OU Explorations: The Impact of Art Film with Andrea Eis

They start with dissolves, fades to black, wavy lines, so that the viewer does not get confused or lost as to where they are in time and in the story. Art films feature fragmentation and radical shifts of time and place that happen abruptly with no dissolves or fades. Flashbacks might be dreams, dreams might be reality. Nothing is certain, and some shifts might never be explained. Which brings us to the next key issue, certainty versus ambiguity. Hollywood films have endings that are unambiguous. There is no question about what happened. They may have ambiguities along the way, but they are resolved. The famous Hollywood ending, which was parodied to great effect in art filmmaker Robert Altman's The Player. Art films revel in uncertainty, ambiguity, and unclear endings.
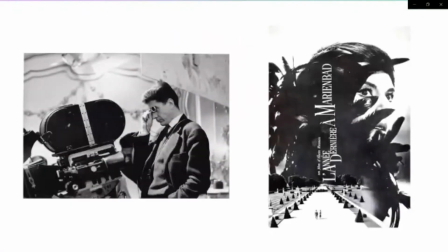17:22 Elaine Renée's Last Year at Marienbad. Did they meet last year at Marienbad? Were they lovers? Or did they ever meet at all? What are they doing at Marienbad? Is that other man her husband? Do any of them leave together in the end? Good luck with trying to determine answers on any of that. Even the director and writer disagreed. But Hollywood is not always about a Hollywood ending.
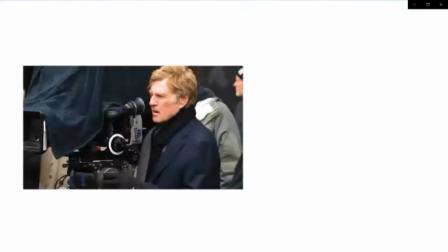17:49 Consider Robert Redford's 2013 film, All Is Lost.
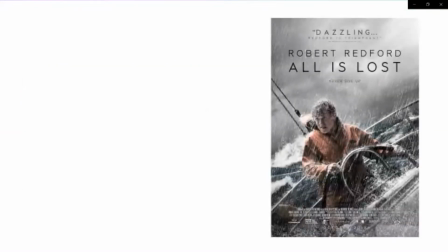17:53 One actor film, hardly any dialogue, can't tell if he lives or dies at the end. A poll of viewers showed that they were strongly decided in almost equally divided numbers on one result or the other, because they didn't like leaving the theater not knowing. Now you're probably thinking, what about the art?
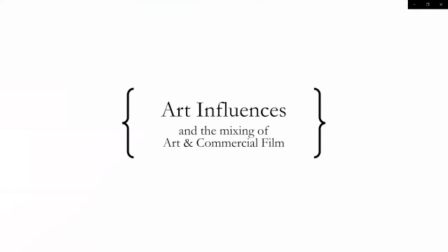18:16 Starting this time with art film. As befitting its name, art styles impact the design and narratives of art films.
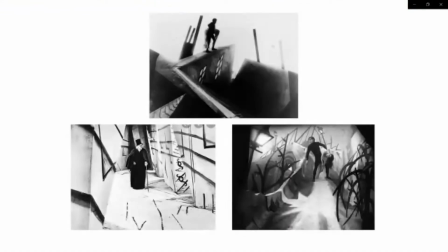18:25 Robert Wien's Cabinet of Dr. Caligari, 1920, German Expressionism, the outer world expresses inner turmoil.
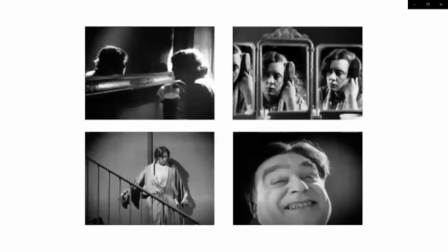18:33 Germaine Dulac's The Smiling Madame Boudet, 1923, Impressionism and feminism, slow motion, distortions, significant framing to express emotional content.
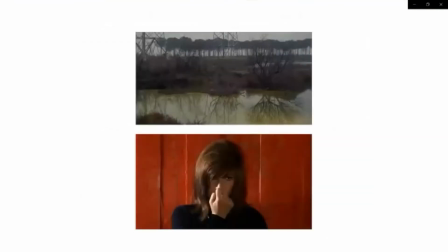18:47 Michelangelo Antonioni's Red Desert, 1964, color as representation of a character's inner world, which also appears in Hollywood films. A polluted green river, an intensely red wall, and more radically, painting everything on location,
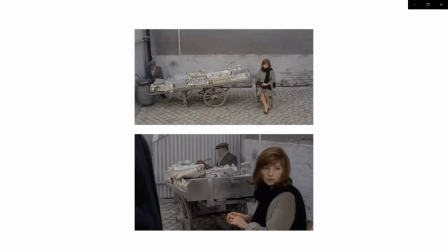19:05 including all of a fruit vendor's fruit and the wall he sits in front of, a dull gray. You can imagine the main character's emotions. Back to Hollywood film. Alfred Hitchcock's Notorious, 1946. In this clip, notice the obvious techniques. Rhythms of cuts, zooms, blurred focus, warped images, and the surrealistic feel.
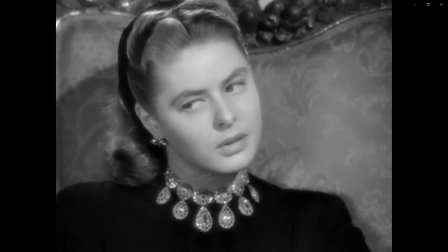19:30 Care for some more brandy, Autumn? No, no, thank you. I never drink more than one brandy, and even this is sometimes too much.
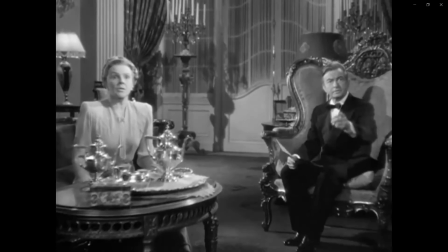19:39 I just finished my coffee. No, that is... I'm sorry.
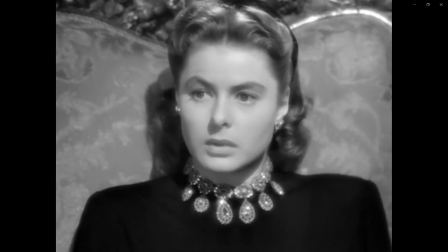19:47 Yeah, perhaps Alex is right, my dear child. When you are young, rest is the best doctor.
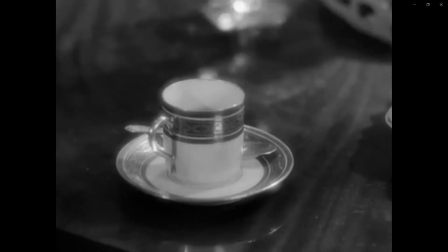19:53 And if you lie still for a few days, reading,
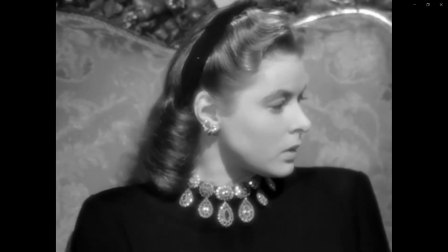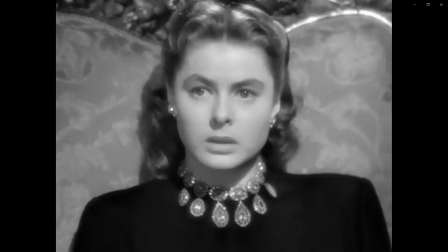20:00 relaxing, forgetting all your troubles. It might be as well as medicine or sea air.
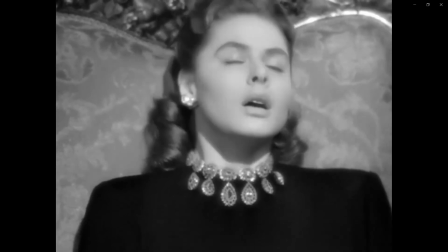20:05 And when I come back, you will be all well, making us all very happy once more.
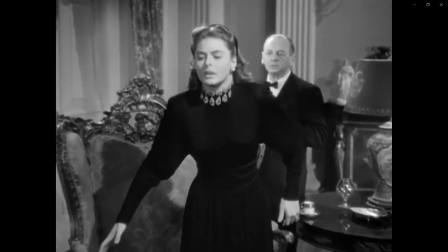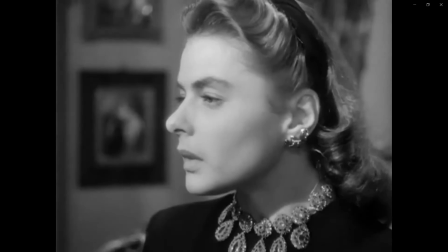20:17 Excuse me, I won't go to bed, if you know. Plane again, darling? Sorry to complain again.
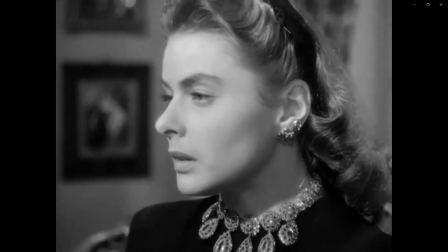20:25 Shall I take you up to the room? May I help you, my dear?